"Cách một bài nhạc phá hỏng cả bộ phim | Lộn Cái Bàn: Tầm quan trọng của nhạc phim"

Sức mạnh đồng tiền Có
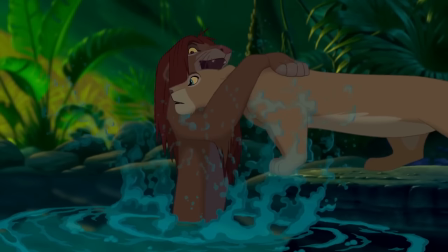Và cái bài hát chính là Can you feel the love tonight Thì nghe phát là kiểu thấy nồng nà luôn Thông điệp về tình yêu xóa đến thế là cùng Ông thật sự để ý cái nhạc hồi đấy đến thế á Có thể là bây giờ mình ngồi mình xét lại thì thế thật Nhưng mà bây giờ tôi nghe lại cái nhạc đấy thì tôi chỉ biết là nhạc sư tử đụi nhau Nó là nhạc sư tử đụi nhau đấy Đúng rồi nó là nhạc sư tử đụi nhau mà Nhưng mà cái hồi bé bé thì thực ra thì bị
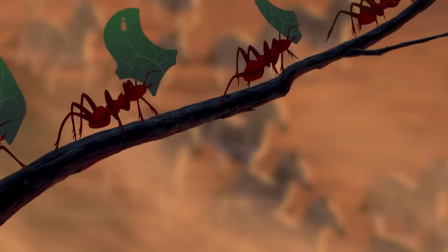ấn tượng bởi cái bài mà Circle of Life Lúc mà Simba ra đời Cái bài mà A-tri-ba-nya nó nói như chiều bà đấy á Đúng rồi đấy, nó chuyển thành cái thông điệp về cái đéo gì ấy nhỉ Về sự tuần hoàn,
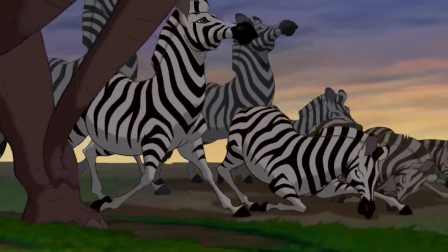động vật, xúc vật Về vòng tuần hoàn, động vật, xúc vật và những con mồi cúi lệ trước Kẻ sẽ ăn thịt trong nó Hoặc là Haku-na-ma-ta-ta này Để tôi nói về nhạc phim Disney cùng thời với Lần Kinh ấy Thì tôi thấy là nhạc tắc răng mới hay
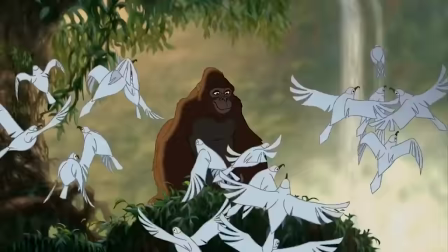Trong đấy có bài Sun of Man nhé Cái bài Sun of Man, look through the sky Ờ, biết rồi, biết rồi Đấy đấy, thì cái bài đấy là thể hiện là thằng Tác Giang lúc đấy là kiểu trong đàn khí nó là con yếu nhất,
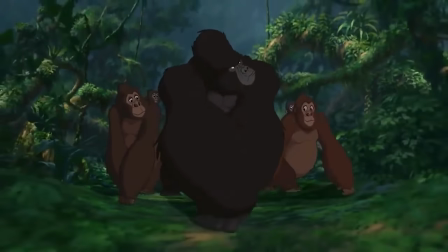nó là con trông khác biệt nhất ấy Nhưng mà nhờ cái bài hát đấy mà truyền được cái sự giả quan, được cái sự tin tưởng và tương lai của nó là sau này nó lớn lên,
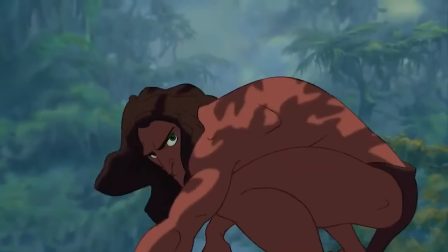nó vươn va lên, nó sẽ trở nên thông minh, nó sẽ trở nên lãnh đạo được cả đoàn của nó À ừ, lãnh đạo cả đoàn thì hợp phí Đúng rồi, cái lời bài hát của Sun Sun & Man nó như thế luôn Tôi thích cái bài Stranger's Like Me hơn nhé
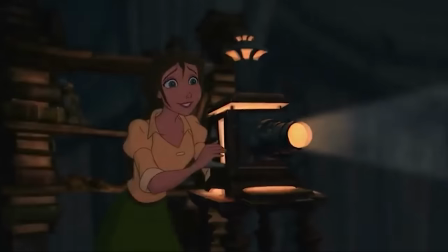Jane đến và đưa Tác Giang đến xã hội này người ấy và tắt giang kiểu trong một cái tư thế để muốn học hỏi và biết về mọi thứ ý những cái điều mà chưa từng thấy trước đây,
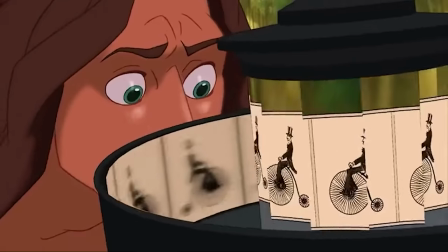những cái hình ảnh trên màn ảnh rồi những cái công nghệ kỹ thuật xa lạ so với những cái con khỉ mà từng sống cùng ý Ông xem Brother Bear chưa?
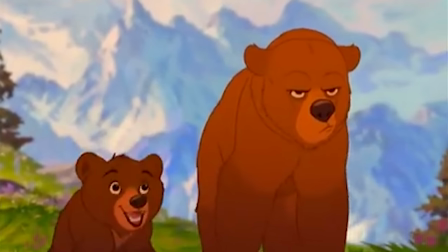Brother Bear rồi Brother Bear, có cái bài là On My Way Tell everybody I'm on my way,
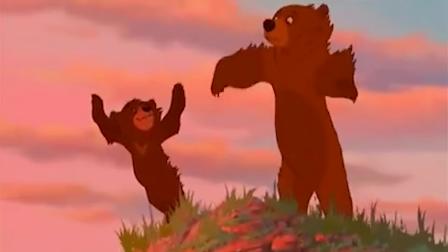new friends and new places to see Nó khá là thể hiện một cái sự lạ quan trong nhạc của Disney Nó thể hiện những cái bài đấy mà nó đưa cái plot lên trời rất là xa Nhưng mà có một vấn đề là ngày xưa Để hiểu được những cái nhạc này thì phải biết tiếng Anh một tí, vừa có kỹ năng nghe và đặc biệt là kỹ năng speaking Mà để dọn speaking thì cần phải luyện tập tiếng Anh hằng ngày Oh wow, luyện nói thật là quan trọng Nhưng mà nhạc phim cũng quan trọng hết
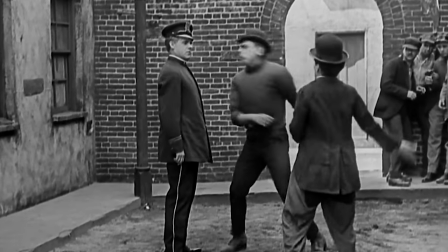Ngay từ cái thời mà phim đen tráng chưa có thoại thì người ta đã thêm nhạc phim vào rồi Tức là tí từ cái thời đấy người ta thấy được cái sự quan trọng của nhạc phim rồi Cái sự
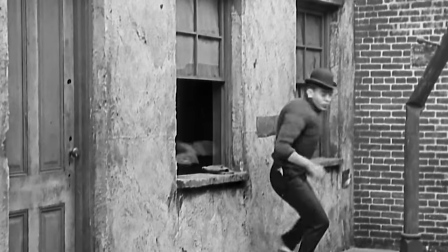kết hợp hoàn hảo của hình ảnh và âm thanh nó sẽ tạo được cái trải nghiệm đa chiều và sâu sắc cho người xem Bởi vì rằng là nhạc có khả năng xây dựng không gian và thời gian ấy Nó không chỉ là mood vui buồn nhé mà còn có thể có những
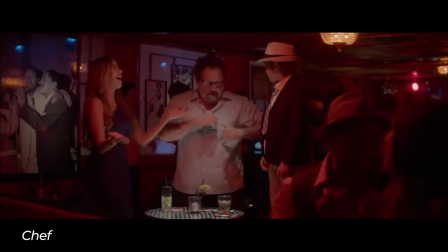cái giai điệu mà có nhịp điệu đặc trưng Ví dụ, nghe thấy tiếng guitar, tiếng trống lắc, harmonica là nghĩ ngay luôn đến cái không gian của Tây Ban Nha, Látinh ấy Ok Xong rồi tí rap,
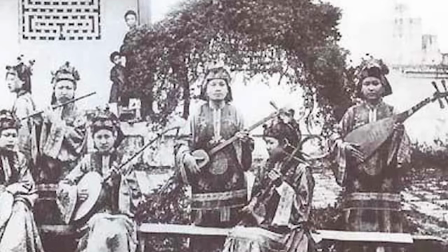với con mic cháy cháy phát là nghĩ đến ngay cái văn hoa hip hop này ấy Nghe nhạc nhạc phát là nghĩ đến thời Việt Nam thế kỷ 1920, Cung Bình Huế, các thứ này Nghe Vitao này khá bả ảnh Đúng thật là âm nhạc thì sẽ giúp đặt người xem vào trong cái bối cảnh của phim Bất kể là giữa cảnh quan tự nhiên,
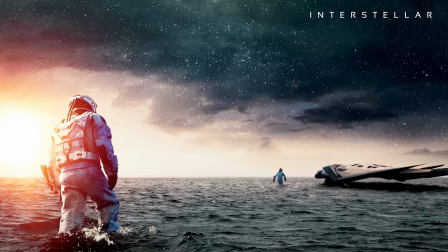thành phố hiện đại hay thậm chí là thế giới hư cấu này Ví dụ như trong Interstellar đi Thì với lại bàn tay của Hans Zimmer Chúng ta
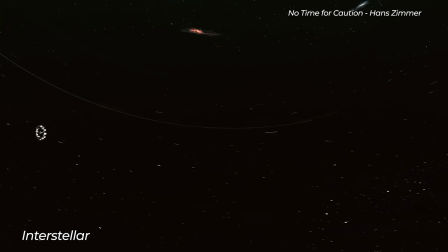được nghe rất là nhiều âm thanh điện tử này Tiếng sinh này, tiếng chuông các thứ để tạo một không gian nó rốc lớn,
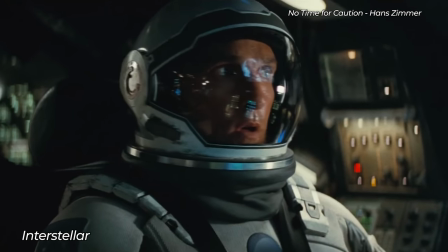nó bí ẩn và có phần là nguy hiểm Cái nhà phim của Interstellar thì tạo ra một cái không gian âm u và có tính khám phá cao Nó
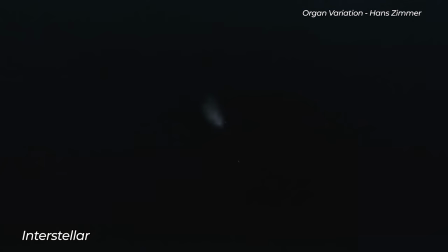giúp mình sẽ cảm nhận được những kỳ vọng cũng như là thách thức của bối cảnh khoa học vấn tượng này Các loại nhạc nó đồng điệu và cái nhịp của nó khá nhanh Thì nó mang một cảm giác căng thẳng này, nó nổi loạn này Tôi xem phim này thì tôi thấy rất là hiểm khóc, cuốn hút Để tạo ra một cái không gian vũ trụ đấy thì đúng thật là phải có âm nhạc Thì mình với cảm đấy,
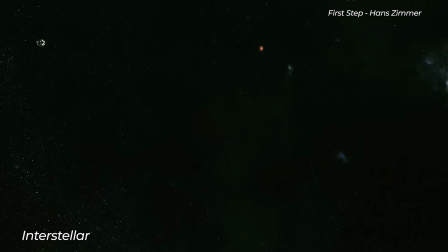không chỉ có một khoảng 0 Benzi thôi thì mình sẽ không thể nào mà tưởng tượng ra nổi Một ví dụ khác thì chắc là có thể nhắc tới Gladiator của Ridney Scott Vẫn là Hans Zimmer là Ở chung là Hans Zimmer thì là chúa rồi,
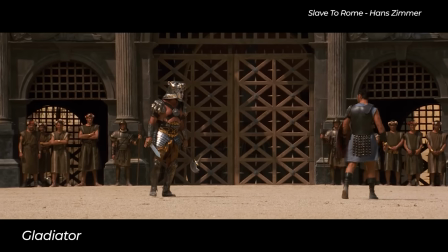viếp rồi Trong Gladiator thì ông này lại dùng các nhạc cụ cổ điển của phương Tây Những âm thanh trầm bổng và sâu láng Xong rồi thêm tiếng vọng và giọng hát u buồn Ồ,
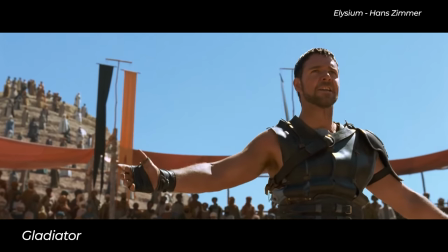cái... Tiếng... Â... Đó, đó, đó Â...
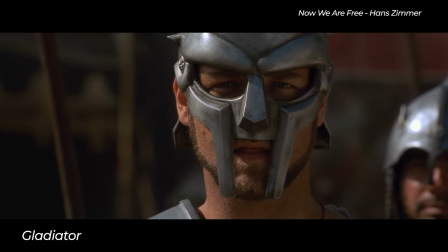Â... Â...
Nghe tiếng vọng nó rất là trầm hùng nhá Thế là nó tạo được cảm giác về một không gian thanh tráng
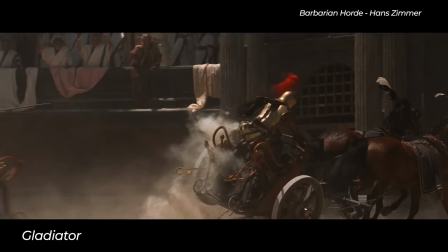Nghe phát thấy ngay La Mã Cổ Đại trong đầu ngay Xong những cuộc chiến và thử thách thắc nhiệt thì lại dùng những cái âm thanh dồn dọc với nhịp điệu nhanh
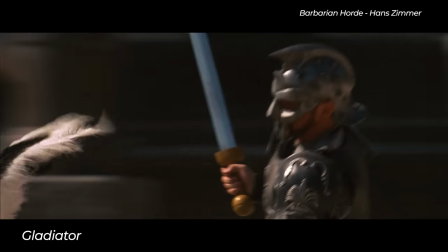thì nó không chỉ đơn thuần là hỗ trợ cho câu chuyện nó không chỉ minh họa mà nó tham gia kể chuyện đấy Cảm giác mấy ông làm phim này kiểu là những editor rất giỏi Kiểu biết chọn nhạc ấy Kiểu ông ấy có một MFDX Sound rồi mà ông ấy hiểu chọn chọn chọn ghép nào Nhưng khác về mỗi lời ông ấy làm ra nhạc luôn Nhưng mà ví dụ thì chỉ thế thôi Chúng tôi không phát nhạc vào cả phim này được Và để ví dụ rõ hơn thì chúng ta đóng tiểu phẩm